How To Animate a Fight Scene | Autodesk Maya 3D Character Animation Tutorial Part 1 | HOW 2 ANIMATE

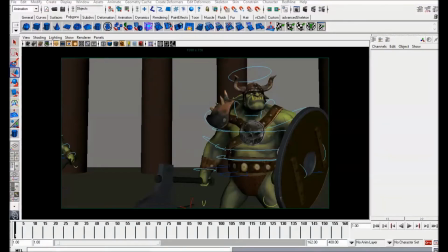0:03 Hello guys, and welcome back to the How to Animate YouTube channel. And in this brand new series, I'm going to be doing a cutscene, so you guys get to watch me animate a full fight scene.
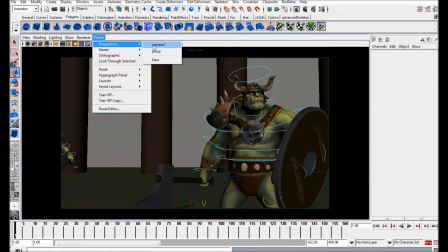0:14 It's going to be very cool. We've got two ogre characters here. They're going to be having a fight in a makeshift forest here.
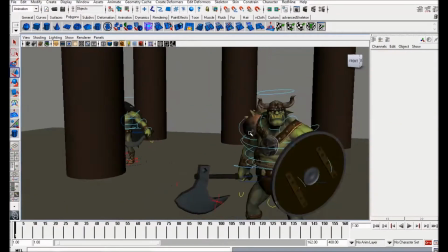0:22 This is all just temporary stuff, I've just roughed in. So we've got this dude here, who is kind of like,
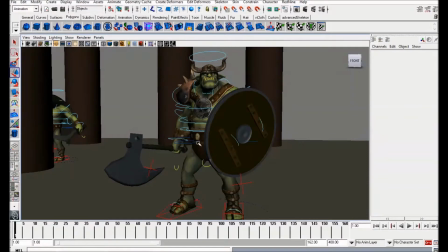0:29 he's got a shield and an axe, so he's kind of like the heavier character of the two.
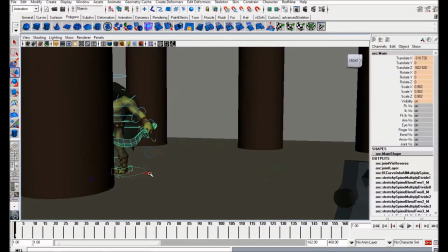0:35 And then over here, you've got hiding behind the tree here,
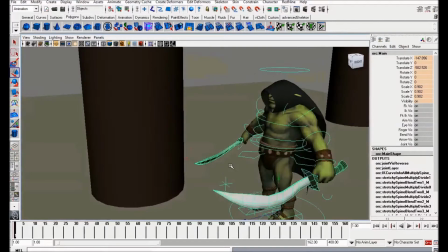0:39 is this guy who's got two kind of like saber, I guess, weapons.
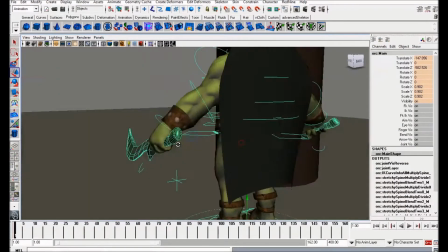0:46 And you know, he's a bit more stealthy, a bit quicker, he's slightly smaller than the other ogre.
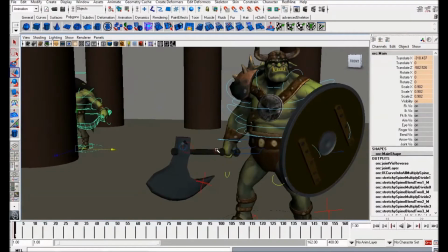0:53 And basically, what's going to happen for this first part, I've already started roughing it in.
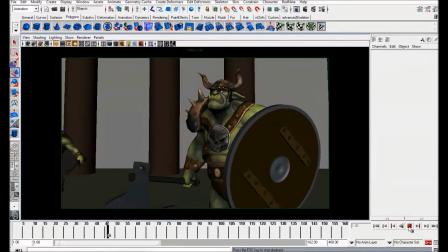1:01 I'm going to be animating straight ahead, by the way, for this, so there'll be no blocking.
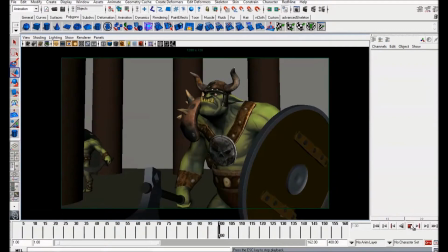1:07 So this guy's going to sort of smell and turn towards the camera here, and then this guy over here is going to sort of peek behind the tree, and then when this guy turns this way, he's going to sort of rush in and do like a big attack, and then the fight's going to start.
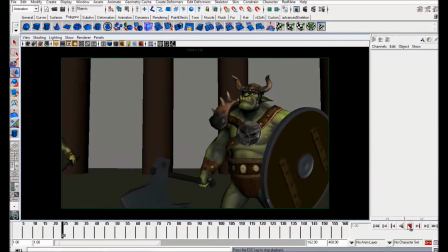1:24 So so in this series, it's going to be quite a long one. I'm not going to show you everything that I do. Obviously, I'm going to cut away and do some work off camera sometimes. And if anything's relevant, then I'll come back on camera and tell you guys about it.
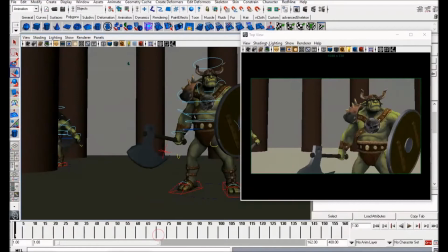1:43 Okay, so let's get started. So first thing I want to mention is I'm animating to camera here.
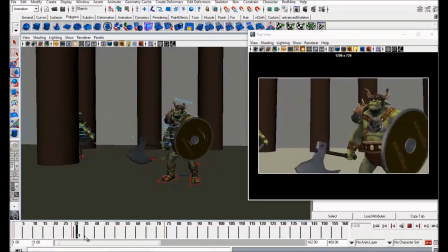1:50 Okay, I've got a camera in the scene here that's going to be animated. But I don't necessarily want to animate in this window.
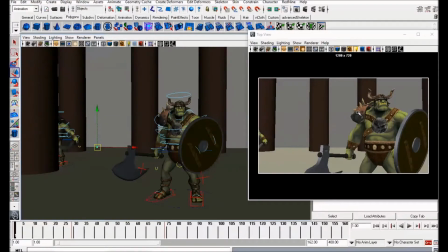1:58 But it is very handy to always have your camera view viewable. Obviously, ideally you'd have two screens. So this will be on the other screen, and probably your graph editor will be on the other screen.
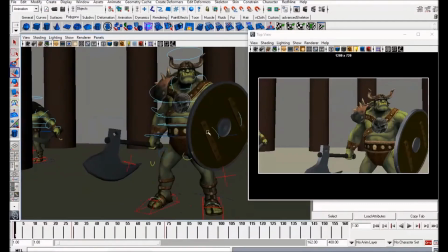2:09 Because I'm capturing, it all has to be on one screen, so it's a little bit tight.
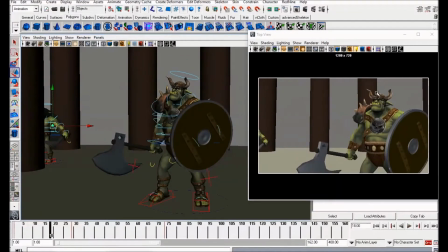2:14 But, you know, it's always a good idea to have your camera, because you are animating to the camera.
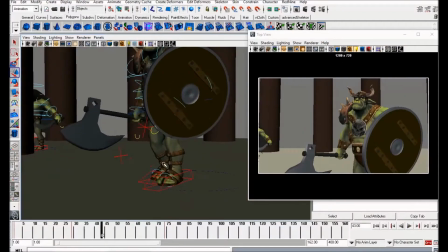2:21 Which means, you know, I could spend a lot of time polishing these feet, but, you know, they're not in the camera, so what's the point?
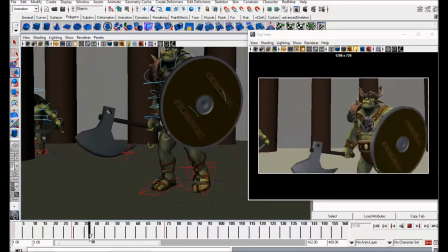2:28 You know, you're wasting time.
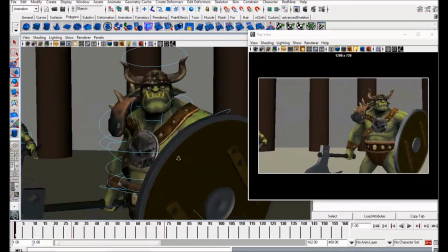2:33 So I just want to go over the shoulders here.
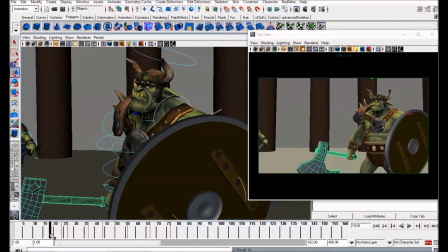2:39 At the moment, there's only sort of rotations on them, and it'll be really nice to have some translation as he walks forward here.
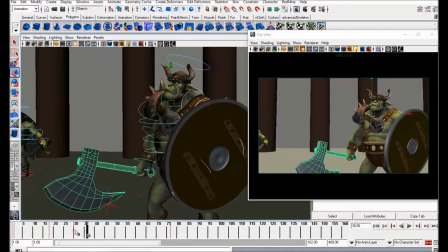2:48 Okay, so as he raises his body up, okay, you want to get some sort of nice weighty feeling.
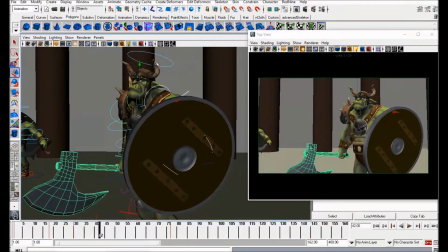2:55 So as he starts to come down, translate his shoulders up.
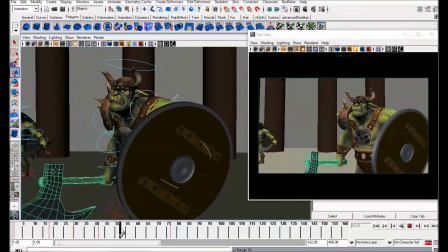3:01 Okay, and as he hits the floor, just after he hits the floor, then you bring them down.
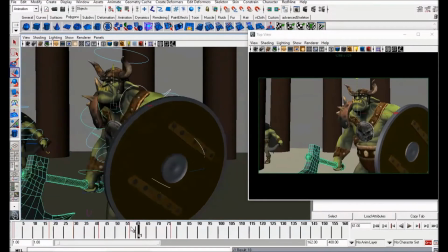3:08 Okay, so you see that, it just gives it a nice kind of feeling of weight. You know, that's what we're after with these guys. They're big creatures, and anything we can do to sell this weight would really help.
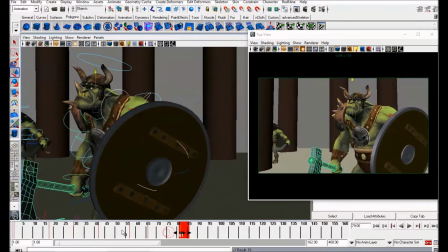3:23 So, and as he comes to the settle here, I'm gonna do the same thing. So as he comes up, shoulders up in the air. Okay, and as he comes down, you want to delay it by like two or three frames, but then they come down afterwards,
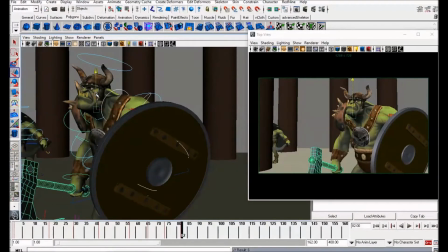3:41 and then raise back up and delay that as well.
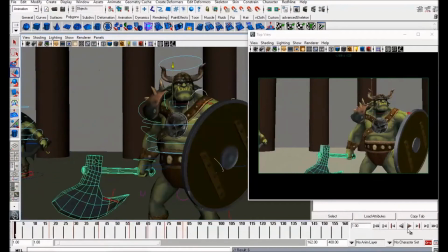3:46 Okay, so I'm just going to play this back.
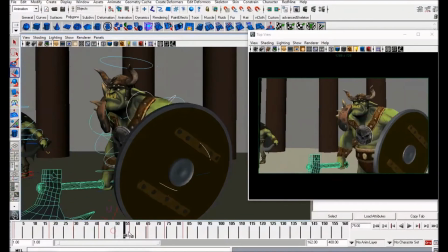3:51 Okay, you see how that already gives it a lot more weight. Okay, and I'm just going to do the same thing for the body here.
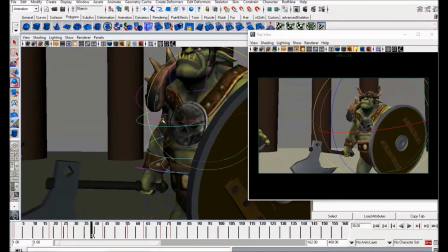3:59 I'm just going to delay these rotations on the chest, so probably use this control here.
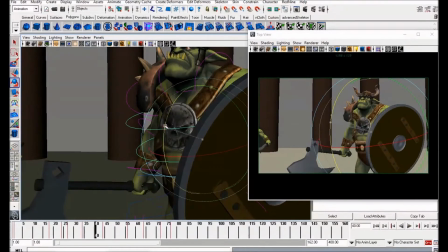4:08 So as he comes forward, just very subtly rotate back.
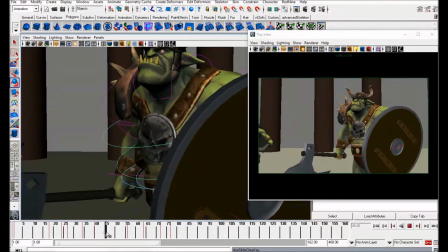4:16 Okay, this point still back. As he hits the low point, it's going to start to roll forward.
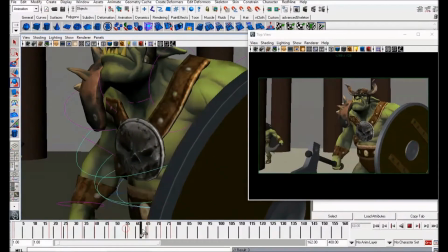4:29 Okay, and same here, as he comes up, just roll back a bit,
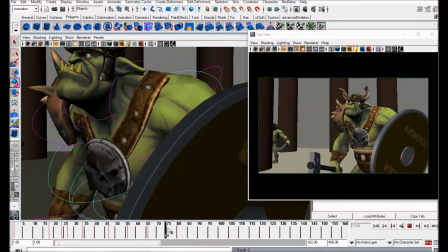4:37 and as he comes to a settle here, just very subtly bring down,
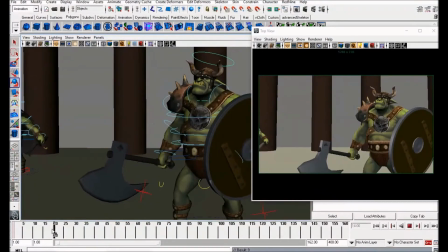4:46 and then back up again. And I'm going to do exactly the same thing for the neck and the head.
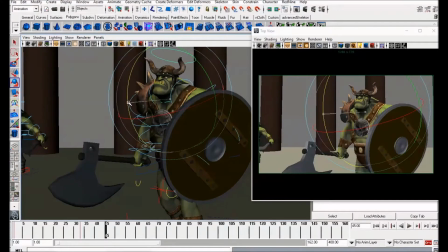4:52 As he's raising up, I'm just going to bring the neck back a little bit.
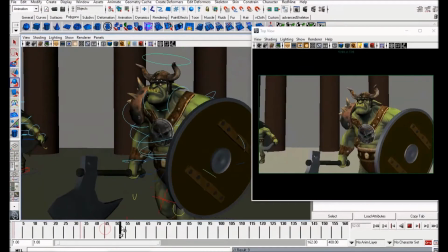4:58 Okay, and when he hits the bottom,
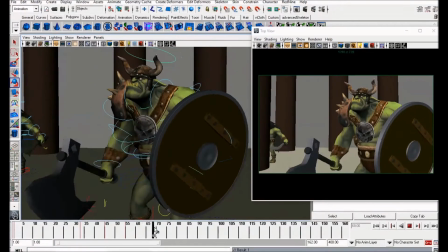5:07 probably want the neck to actually start jutting forward a bit, because that looks quite nice.
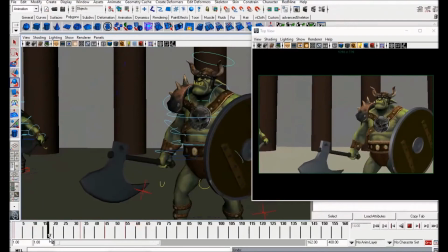5:12 Because he's sort of, at this point, he's smelt something. He knows something's out there.
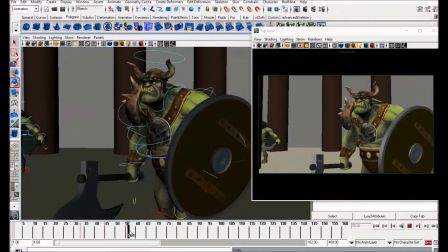5:19 Okay, so I kind of want to keep his neck down at this point.
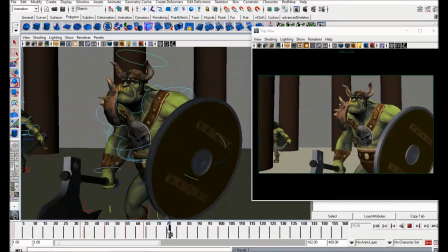5:23 So I'm just going to very subtly bring it up at this point and have it come down like this. Okay, and then I'm going to do exactly the same thing for the head.
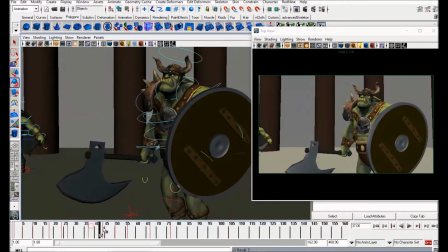5:37 So at this point, just very subtle.
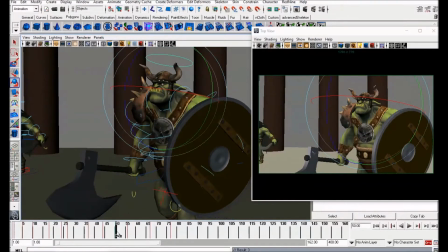5:43 This is what really takes your animation to the next level. It's these very subtle movements and just being in control of every single part of your animation.
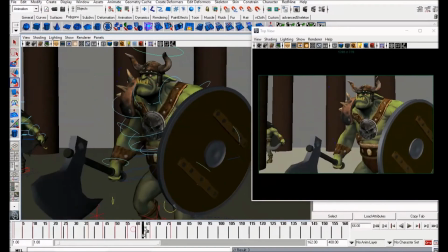5:57 Okay, I'm not leaving anything up to the computer really here.
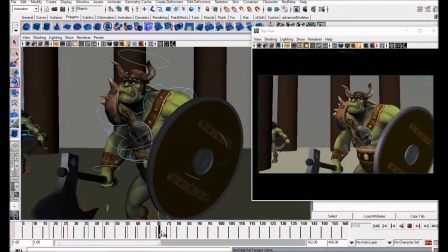6:02 Obviously the computer is in-betweening for me, but I'm in complete control of what's going on.
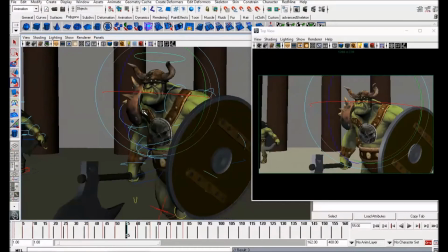6:10 And it's important to get to that stage, you know. If you notice as well, how big my rotation tool is, the actual tool itself. On your keyboard, if you press the plus and the minus, you can actually scale. A lot of people, they animate like this.
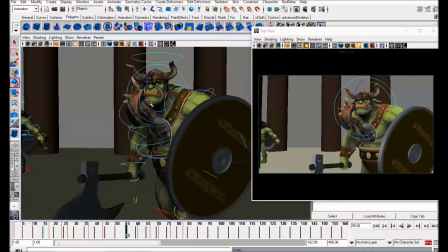6:28 For me, this, you can't, I don't know, that just feels really, it just moves too much. I prefer a bigger circle, so you can do finer movements like this.
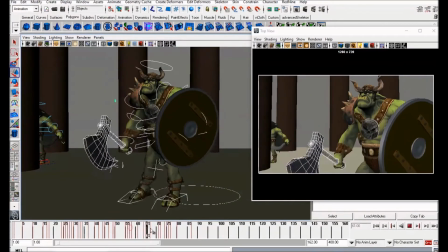6:41 So now I'm going to create key poses for the next part.
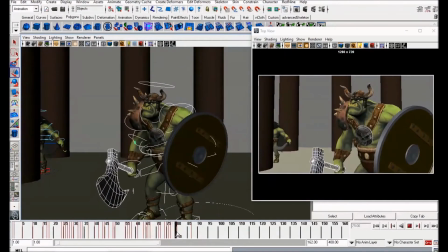6:44 For this bit, he's going to come to a stop here and leave a bit of a pause here,
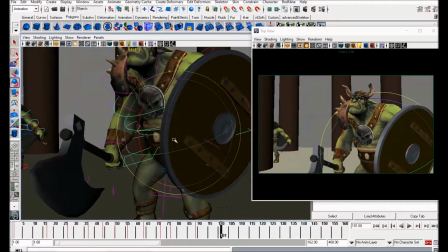6:51 and then he's going to turn this way, sort of off screen right,
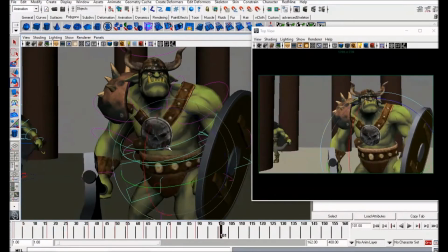7:01 and look over here. Okay, and this is all just setting up the fact that this guy's over here. At this point, this guy's going to sort of peer around, realize that it's got an opening to possibly get a stealth kill in without this guy even
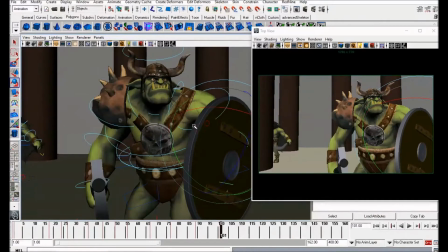7:21 realizing. I'm just going to try and keep the shield sort of facing the camera because that looks nicer. I'm going to bring the axe up because at this point he's sort of suspicious someone's is about to attack. Okay, so I'm just going to raise this shoulder a bit. Probably raise this shoulder a little bit as well.
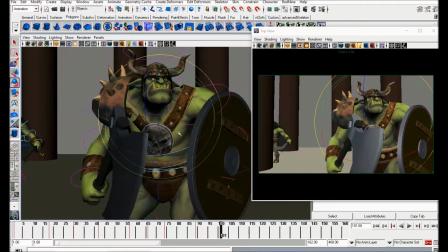7:40 Just, it's starting to get a bit sort of tense and apprehensive.
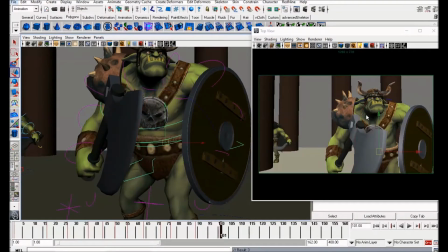7:45 So it's just trying to build a nice pose. Another thing to consider is the rule of thirds.
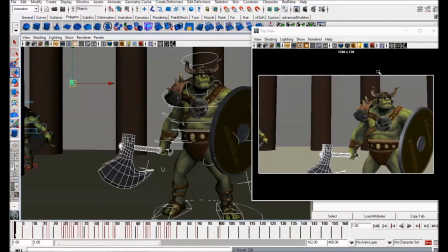7:51 So that's basically, if you don't know what the rule of thirds is, it's basically dividing your camera up and trying to fit
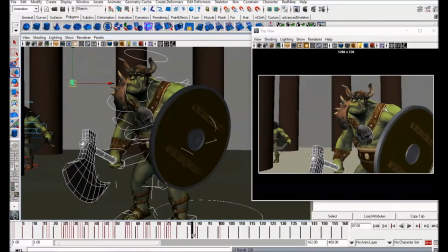7:59 all the interesting points within these four points here, here, here, and here.
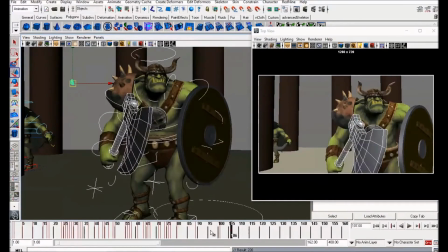8:04 Okay, so when posing and sort of building a cutscene, you really want to keep in mind that.